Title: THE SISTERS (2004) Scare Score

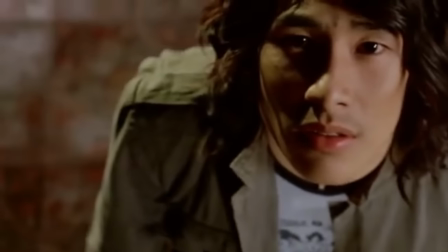0s
Ladies and gentlemen, welcome to the Horror Mine.
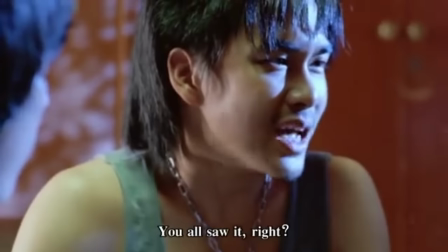2s
My name is Vik Shai and this is The Scare Score, where I break down horror movies and rate them on how scary I think they are.
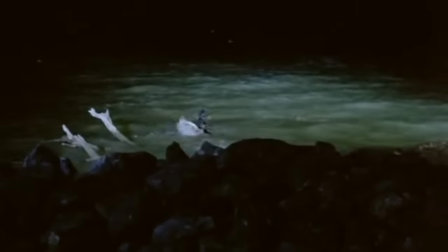10s
In this episode, I'll be going over the 2004 Thai horror film, The Sisters.
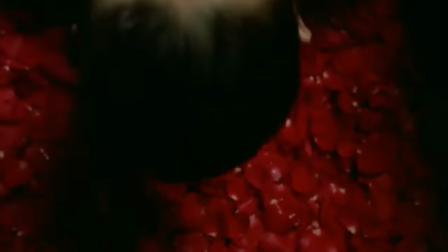15s
I'll be going over the events that take place throughout the film while breaking down each scare scene and rating them on how scary they are or attempt to be.
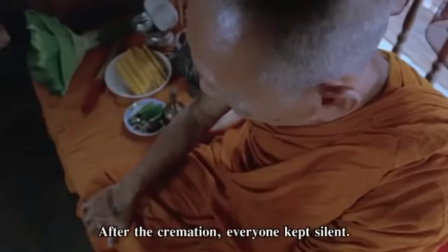22s
The only review of this film on Rotten Tomatoes says that this film is the grudge on steroids.
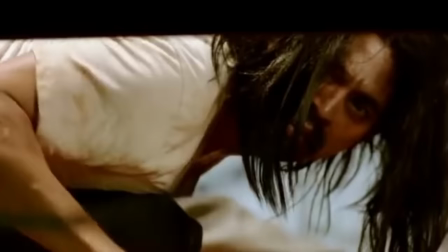27s
I'll be the judge of that. But how scary is it?
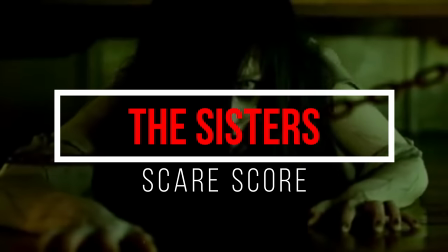30s
Sit back and relax and join me as we explore The Sisters and tally up The Scare Score.
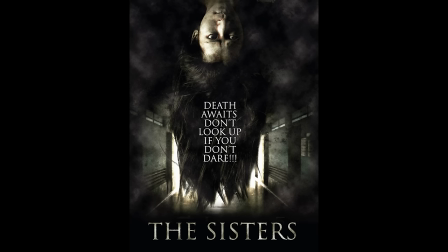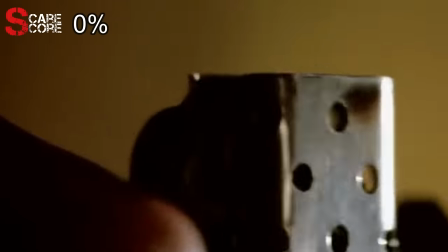42s
Our movie begins with opening credits playing a song that made me instantly realize this was going to be a sad film with a beautiful soundtrack.
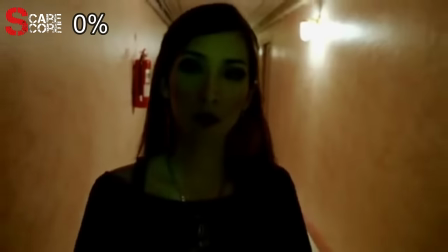54s
A woman walks down the quiet hallway of a hotel and approaches a room occupied by a man smoking a cigarette.
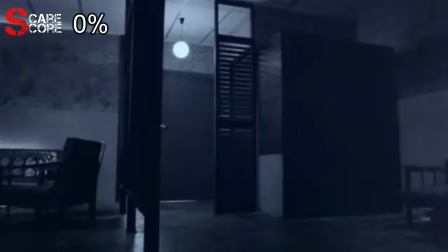60s
He looks over at the door as the movie turns to black and white, showing that these events take place in the past. The soundtrack becomes dramatic and eerie as the bathroom door opens and an atrocity comes crawling out. And by atrocity, I mean an obvious rip-off of Kayako Saeki from Ju-On.
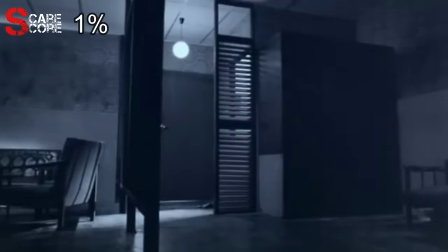This film takes a lot of inspiration from the Ju-On franchise and the opening scene makes that very clear. But that doesn't mean that it's not well executed and effectively scary.
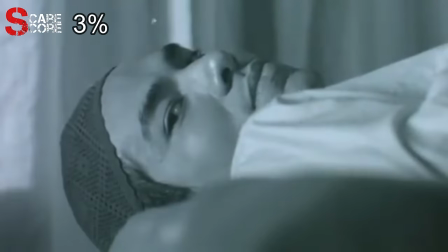92s
The opening scene does a great job in creating a tense atmosphere by combining its creepy soundtrack with chilling sound effects.
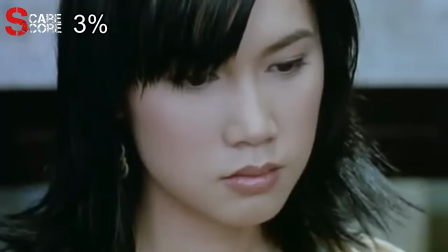98s
We are introduced to our main character, Pym, who is being interrogated by a police officer.
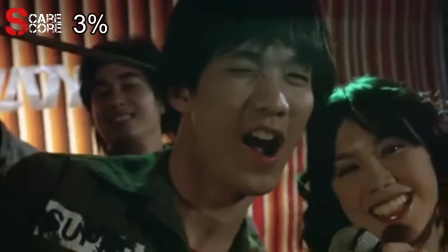103s
The film is told through flashbacks and explores the events from her point of view.
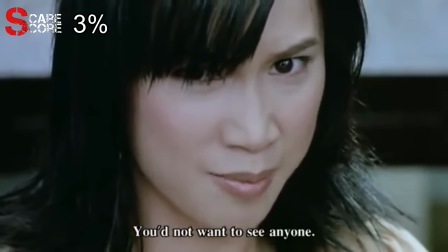107s
It's a little different from the traditional chronological movie storytelling and is one of the film's weaker points.
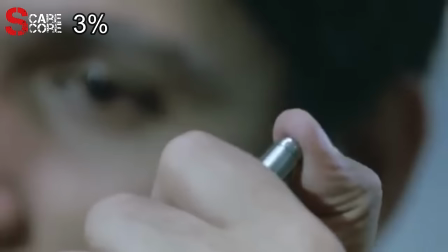113s
Every time the film cuts back to Pym at the police station, it really detracts from the pacing and overall atmosphere of the film.
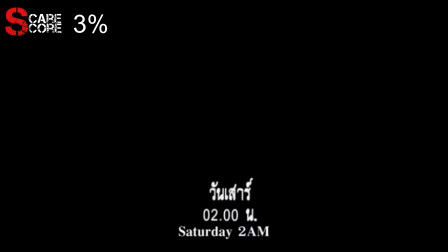120s
She recalls the disturbing events that led her to this point, starting with her and her friends in a band staying at a hotel.
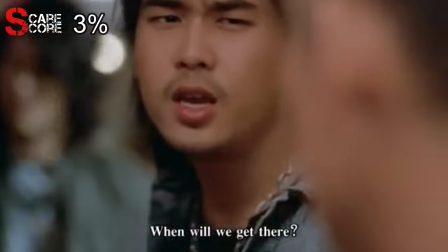126s
The band consists of Pim, Nui, Un, Yai, Cobb, and Boy.
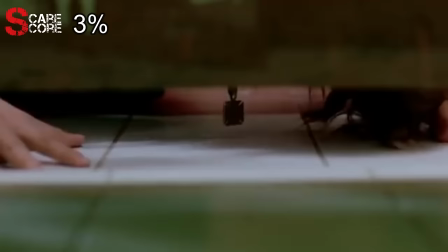131s
While walking to their room, we get a random jump scare when Nui decides to look under a door for some reason.
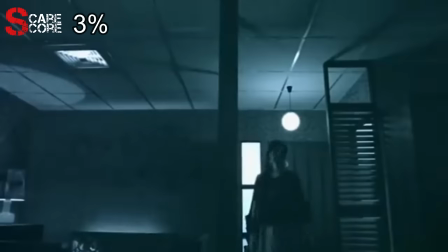136s
A flashback continues the opening scene and shows the band staying in the same hotel room.
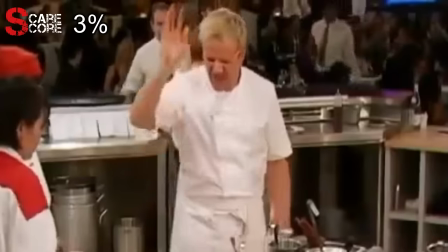141s
The woman is a prostitute and offers the man on the bed a... He smacks it right out of her hand because he likes it.
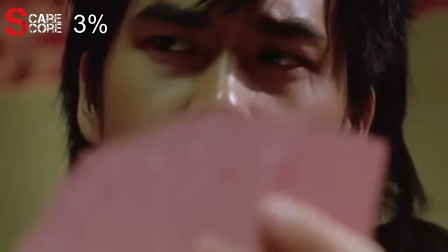147s
The band members playing cards hear the disturbing events that are being shown in the flashback.
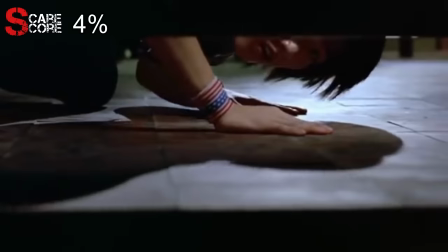152s
As we see the woman struggling on the ground, Cobb looks under the bed to see where the strange noises are coming from.
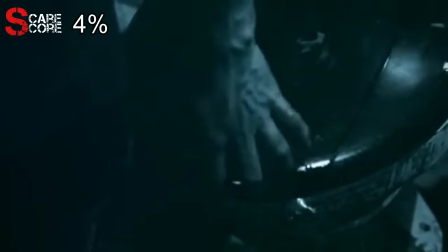158s
We see the man lighting a cigarette and holding a bloody machete. He lifts up the toilet seat to reveal the disturbing sight of the woman's head in the toilet.
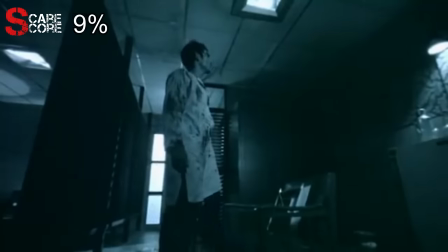166s
He walks out holding the head and looks up at the air vent. Every aspect of this scene was very disturbing.
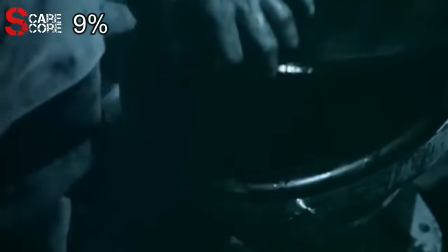172s
There is an odd sound playing throughout the flashback, almost like a scream or howl.
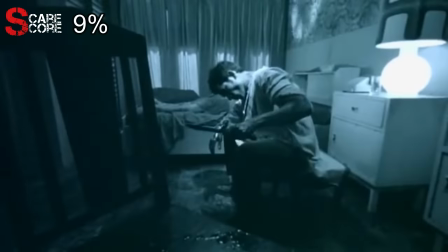176s
Combined with the extremely disturbing visuals, it really intensifies the scare factor of this entire scene.
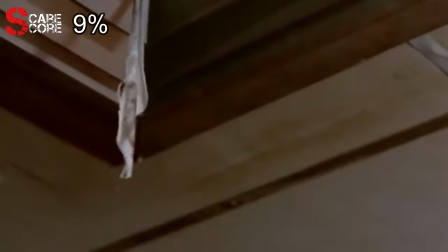182s
Cobb also looks up at the air vent and notices a piece of cloth hanging from it that they didn't see before.
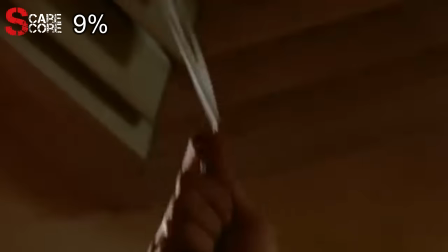188s
They pull it out and find that it's almost longer in length than the amount of tissues I use every night crying about my dad.
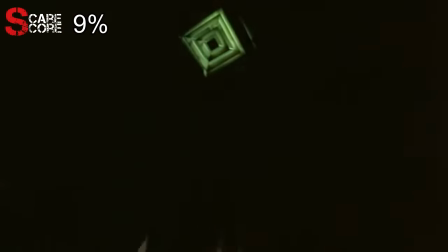194s
They hear a strange noise coming from the vents and we get a fake-out jump scare when Oon suddenly turns off the lights.
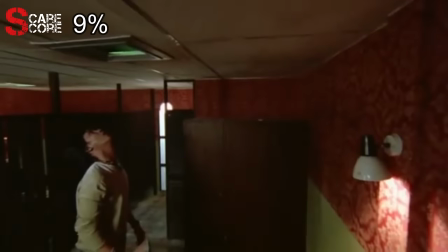200s
Boyd takes the vent cover off and sees something that terrifies him and immediately walks out.
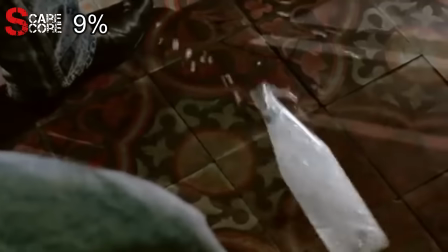205s
Cobb looks up next and also walks out in fear. Eun takes a sip of water and didn't realize he got the limited edition bottle that came with long black hair.
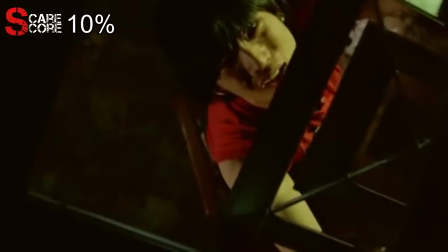214s
Yai tries putting the vent cover back and has the same reaction as the previous two, followed by Eun.
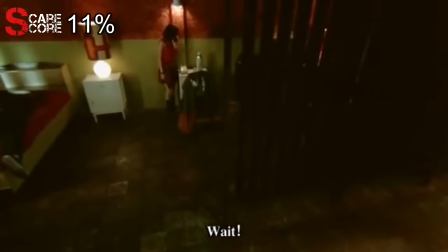219s
Pim receives a call from one of the boys telling her to come downstairs immediately. She soon realizes that the piece of cloth has disappeared and wakes up Nui.
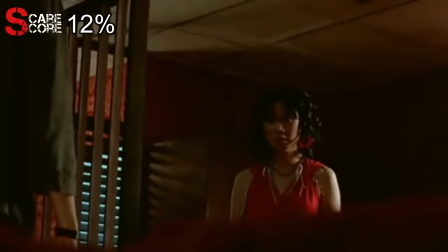227s
As he gets off to bed, she sees long black hair quickly move under the pillow. She looks under the pillow, but there's nothing there.
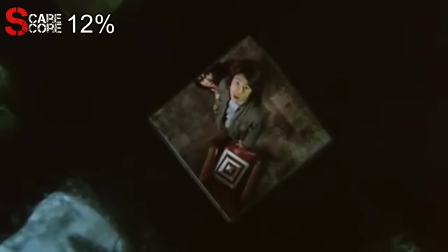234s
She and Nui look up at the air vent and discover what has been terrifying everyone.
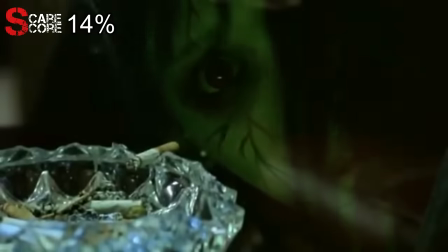242s
The scene kinda ends abruptly, but they manage to get out of there.